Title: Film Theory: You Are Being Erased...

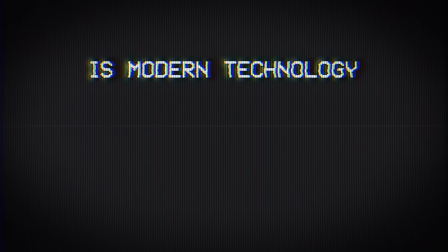(4:08)
So this then begs the question, is modern technology too good to make effective analog horror?
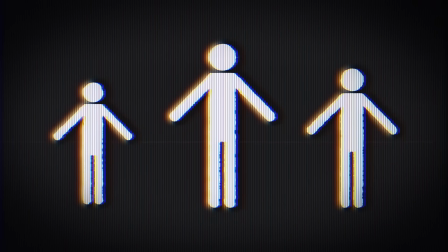(4:13)
Could an analog horror series take place in the modern day when everyone and their grandmother has access to a high-quality camera sitting in their pocket?
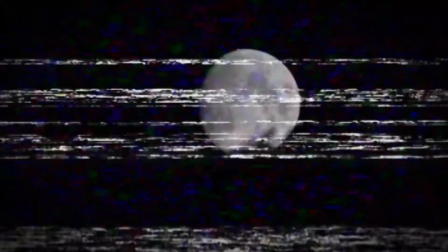(4:20)
Today, we're looking at the tropes of analog horror to see what the equivalent would be if it was themed around today.
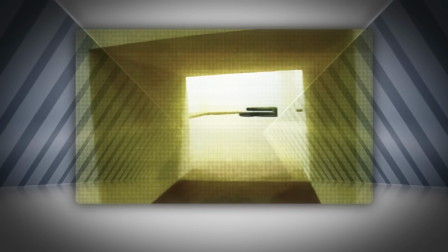(4:26)
In 20 to 30 years, when people look back at this era of entertainment, what will the retro tech horror stories look and feel like?
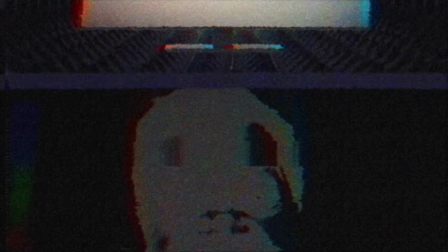(4:33)
Curl up and hide under the blankets, loyal theorists. We're about to find out. So, before we can really jump into the idea of modern tech being too good to make analog horror,
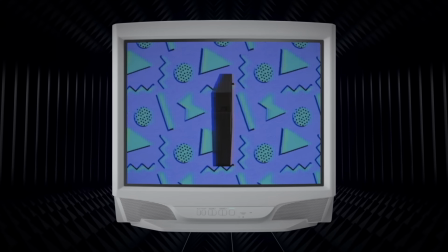(4:41)
we should first take a step back to fully understand what makes the 80s and 90s tech so perfect for this type of storytelling.
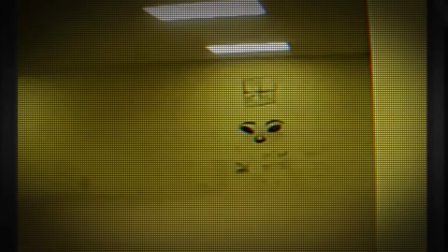(4:46)
Like I mentioned in the intro, series like The Walton Files, Back Rooms, Mandela Catalog, all of them are made to look like they were filmed on ancient camcorders.
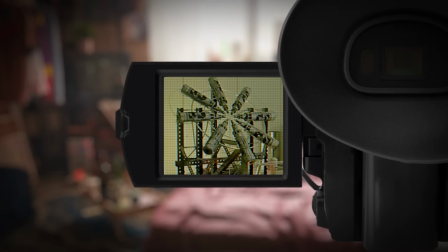(4:53)
They have that iconic, jittery, blurry VHS look. This sort of technology became cheap enough to mass-produce by the 1980s, and were fairly common by the 1990s.
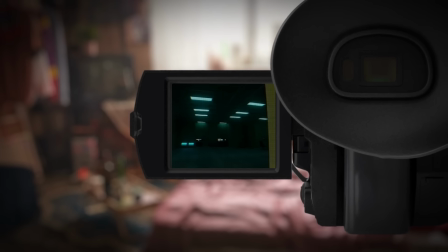(5:02)
That's why so many of these series take place in this era of content. It's also where we get the analog part of the label, analog horror.
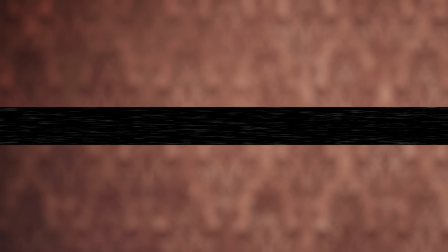(5:09)
These old camcorders used analog signals to write information onto actual magnetic strips.
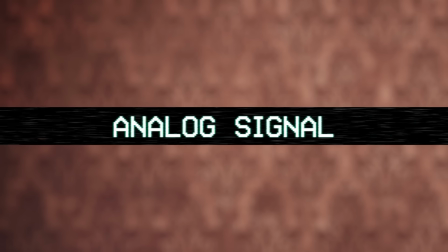(5:13)
An analog signal is basically some sort of thing that constantly changes to represent different data points. This could be the heights or frequencies of wavelengths, like with radio signals, or even stuff that's simple,
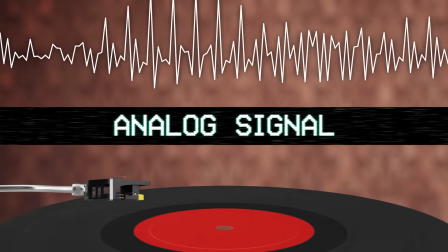(5:23)
like a record where it reads the heights of grooves on the record and then translates that into an audio output.
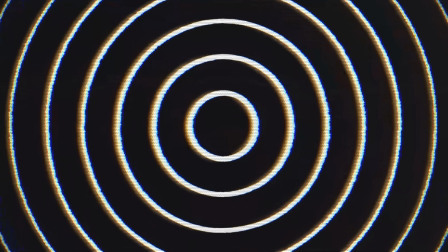(5:29)
Because analog recordings are literal waves, there's an infinite amount of detail that you can get in there.
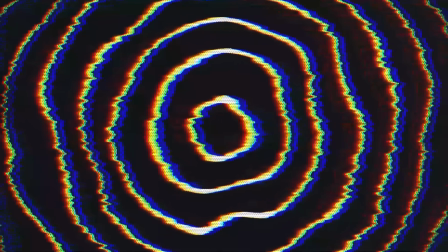(5:33)
But it also makes it more likely to have interference, like you see with television static. Hence why old TVs had antennas that you could use to fine-tune the signal.
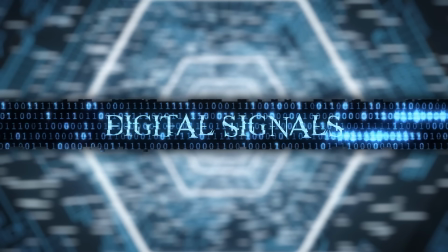(5:41)
By contrast, digital signals are discrete packages that are stored as units of ones and zeros.
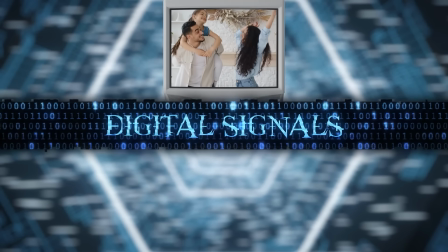(5:46)
A digital recording takes snapshots of the analog signal at a certain rate. The higher the rate, the closer to the original signal you're gonna get.
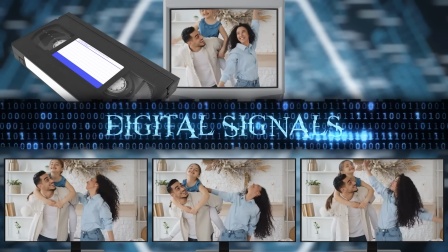(5:53)
Instead of encoding information onto a physical tape like with analog, digital signals store it onto memory cards.
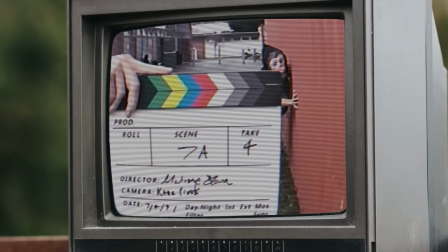(5:59)
Anyway, at that time, analog tapes had the potential to be decent quality, but it turns out that the tech wasn't exactly the ideal solution for long-term storage.
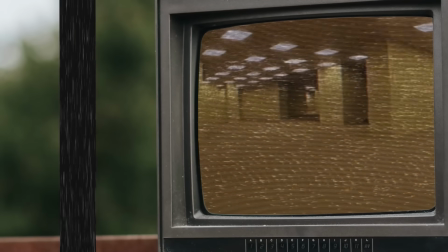(6:06)
See, magnetic tape begins to degrade after 10 to 20 years if it isn't stored properly, meaning the footage gets blurry, it gets glitchy, corrupted.
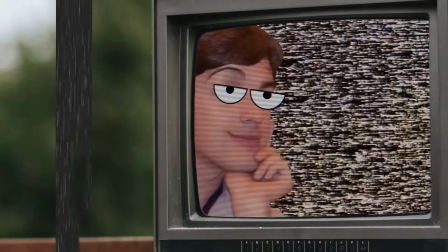(6:14)
Here's a friendly reminder to convert all your old home videos into digital if you haven't already here, folks.
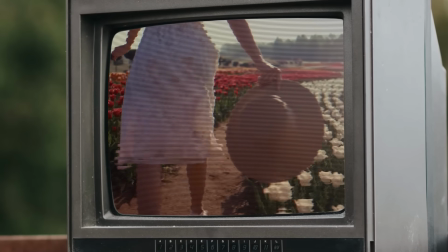(6:18)
What's more, the footage from these old cameras and camcorders was often interlaced.
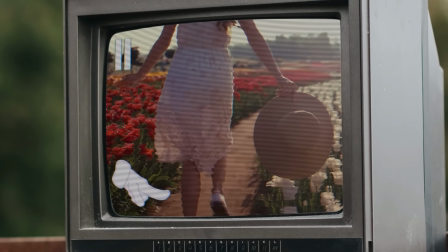(6:22)
Have you ever paused an old video and noticed that any motion blur seems to have this weird series of horizontal lines running through it?
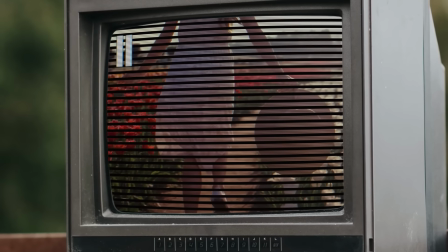(6:28)
That means that the footage was interlaced. Each single frame of the video only had about half the information needed for the full image.
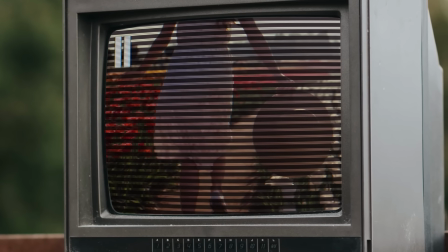(6:34)
The rest of the image used the previous frame, meaning that any motion would be slightly offset, and thus the horizontal lines.
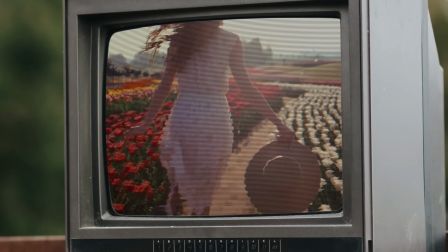(6:40)
This drastically cut the amount of data needed for the full video, making it easier to both store and broadcast, but it also resulted in huge losses in quality.
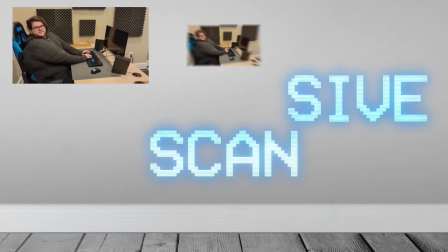(6:49)
The opposite of this is known as progressive scan, where an entire image's worth of video is shown in each individual frame.
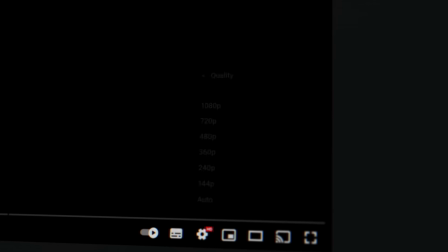(6:55)
You ever notice when you select the quality of a YouTube video, it says something like 1080p?
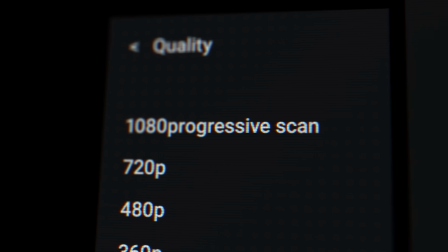(6:59)
Well, the P stands for progressive scan, and almost all video shot today uses that as the standard.
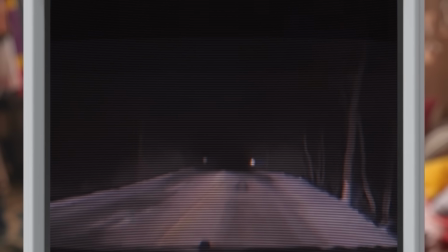(7:04)
Regardless, the lower quality interlaced video being played on a big ol' CRT screen helped to
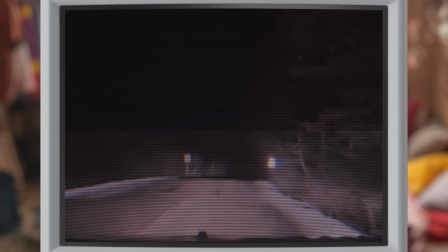(7:09)
create the iconic flickering look that we now associate with old videos from this era.
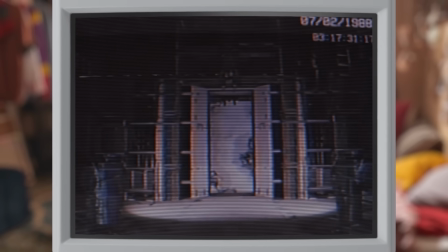(7:13)
And you see, that's why it works so well for horror made on a budget.
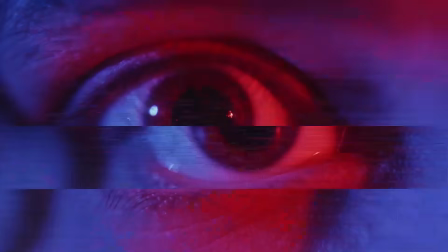(7:17)
Not only is this sort of technology really cheap nowadays, but the look is easy to recreate in post-production using modern editing software.
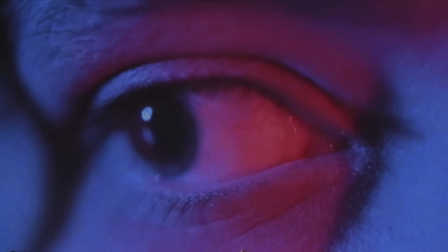(7:24)
Like here, bam! Our editors just threw a bunch of effects on this to make it look like an old VHS, and it's what, like two layers in After Effects?
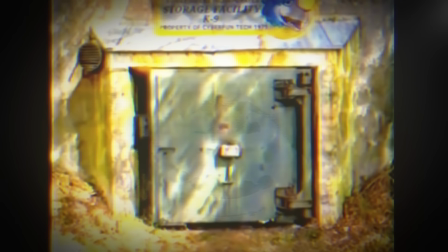(7:31)
This lets young filmmakers create something that's immediately stylish, atmospheric, set in a clear time and place in history.
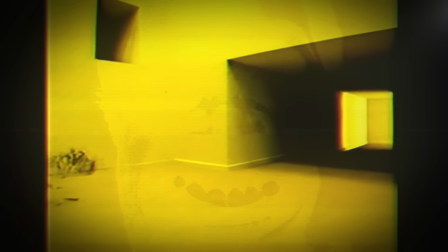(7:37)
What's more important, though, is that they're also able to use this aesthetic to amplify what makes the series scary.
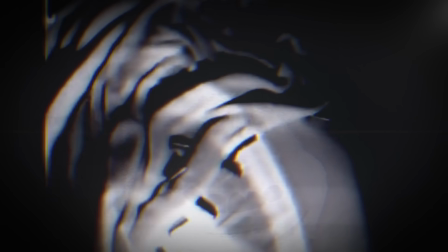(7:42)
This look creates an intentional lack of clarity.
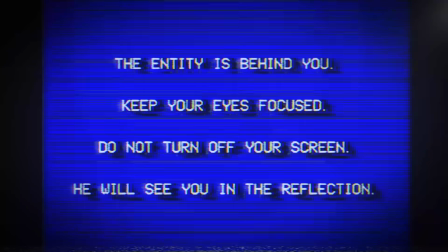(7:45)
See, when you introduce a scary idea, but you don't show that scary thing, what your audience imagines in their head is far more horrifying than anything you could possibly come up with yourself.
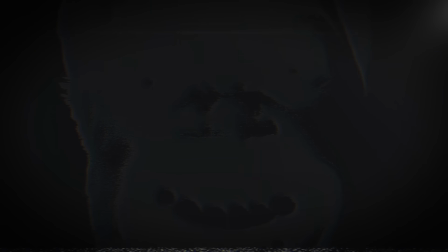(7:54)
It doesn't matter what medium you're in.
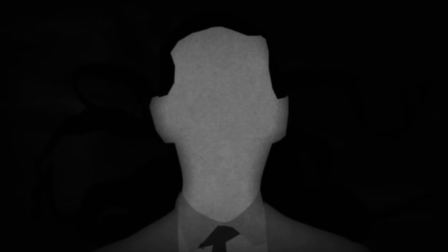(7:56)
The idea is used to great effect in the Cthulhu mythos books, and a ton of the most iconic horror movies of all time have embraced this exact idea.
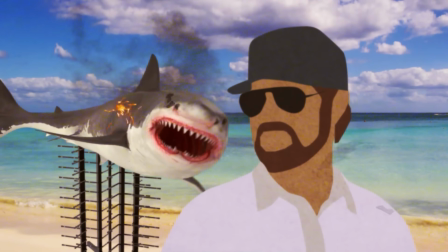(8:04)
Is your mechanical shark animatronic not working?
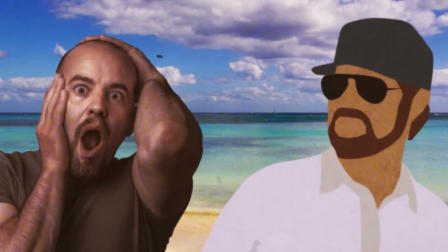(8:06)
Don't worry, just don't show the shark for the majority of the movie, and it's gonna wind up being way more effective and way scarier.